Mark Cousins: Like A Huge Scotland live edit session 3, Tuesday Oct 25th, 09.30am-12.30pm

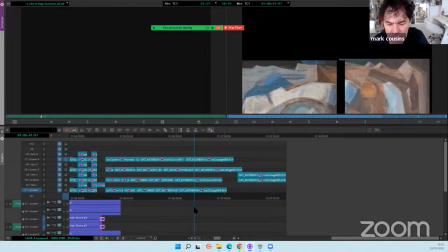(71:58)
What's that you're dragging onto them, Timo?
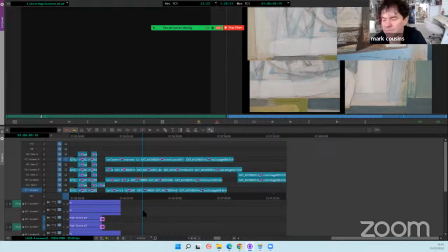(72:01)
It's just a crop, so I can basically they come in with lots of extra space.
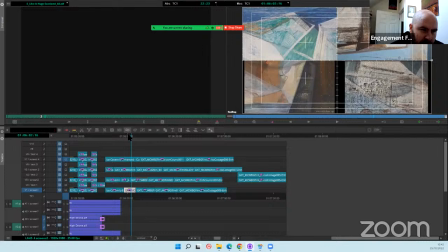(72:07)
Yeah. So I just then need to.
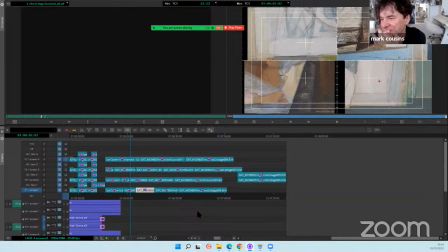(72:19)
And yeah, my brain again did the wrong thing.
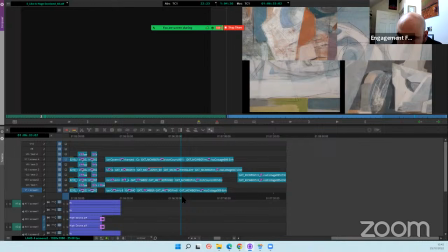(72:27)
Because that's number four, you idiot. Okay. Oof.
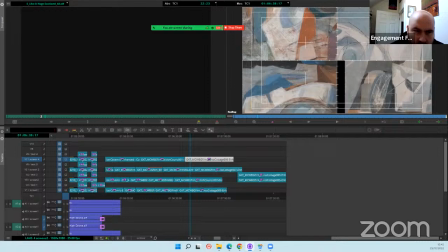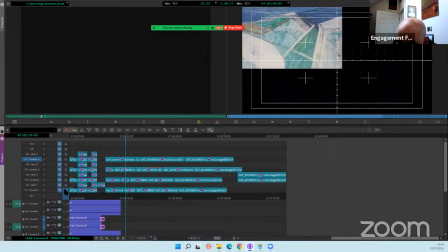(72:52)
Alright, so sorry, I need to do another brain check.
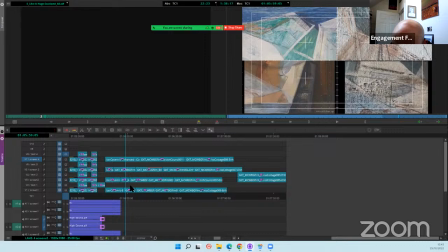(72:59)
1, 2, 3, and 4.
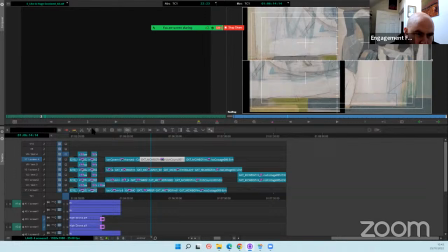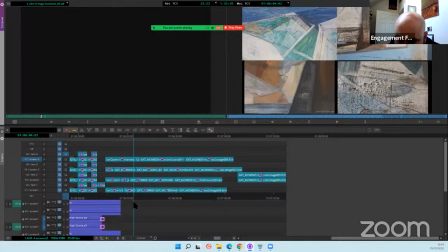(73:27)
Obviously, even as long as you do these roughly, Timo, because we'll correct. Yeah, no, it's just it was a bit ugly there. That wasn't.
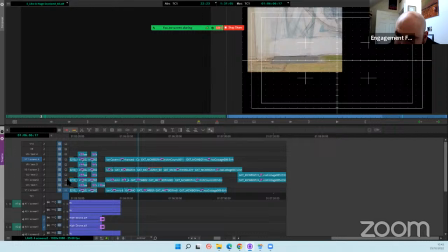(73:38)
But I think we can live with those little things because we know it's only approximate. Yeah. At this point, it's more just to see.
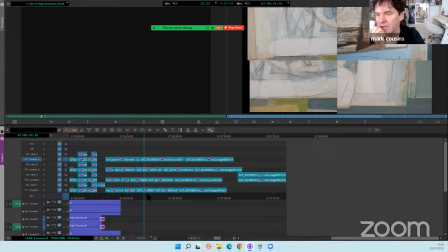(73:49)
For me, this is the first time that I'm seeing these contrasting images, you know, sitting on the same frame together and seeing how they speak to each other,
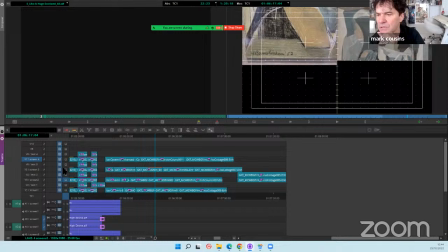(73:58)
you know, and the soft structures and the hard structures and the thin structures and the thick structures. And
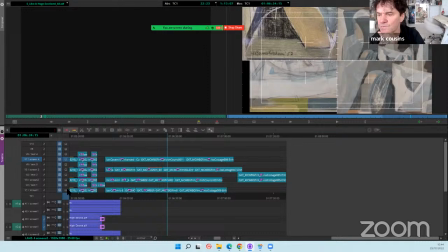(74:08)
I think it's good. Another one of the influences for this was, remember Douglas Gordon's Hitchcock's Psycho down to 24 hours?
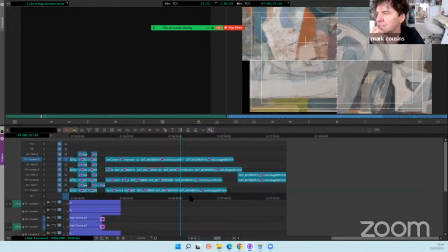(74:24)
Mm. I really like the fact that, you know, you can take an artwork and if you look at it in such detail, it turns into something else before your eyes, you know? And that's part of the inspiration for this.
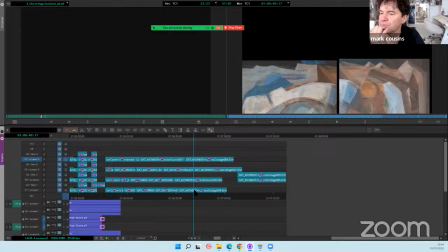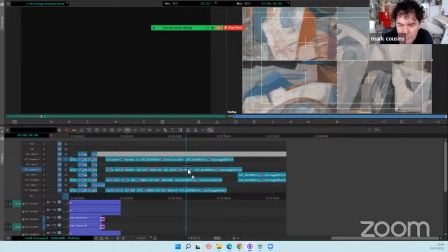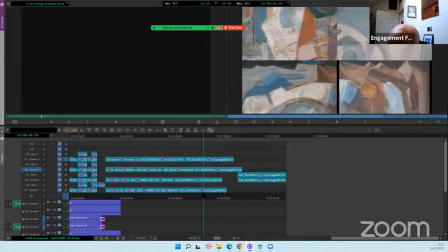Okay.
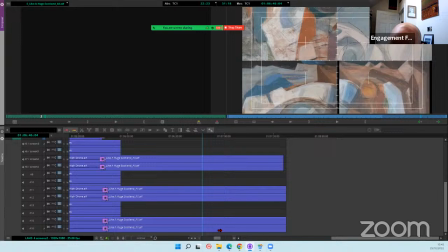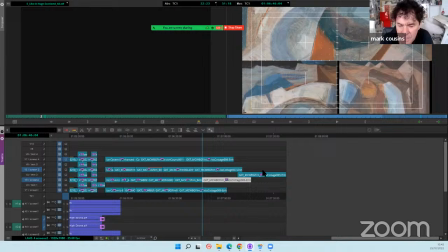(75:05)
3. It's not too bad. I know it's taking a long time, but we're kind of halfway there. Good. And will you try this other music to bleed it, to drift it in, Timo? Yeah.
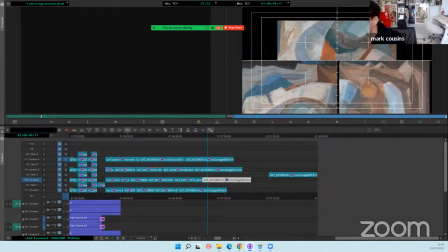(75:20)
It's number 6, Brain Just Neurons. And you want it on top of everything, yeah? Yeah, I think so.
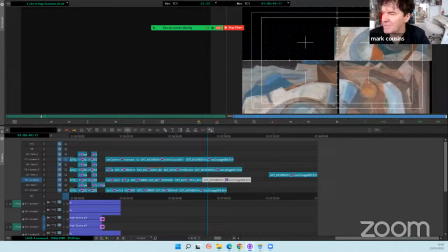(75:28)
Just to add, because we've got this deep cello and we've got this cavernous type of noise, but we need something sort of crackly
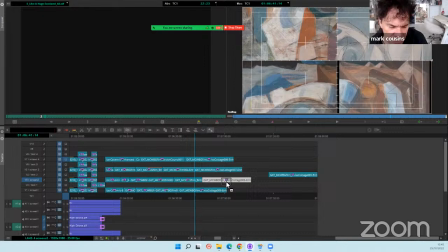(75:39)
within it you know, so we've got big sound and we need tiny sound as well.
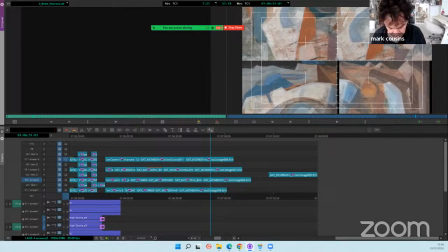Sorry, brain neurons, yeah? Not brain just neurons?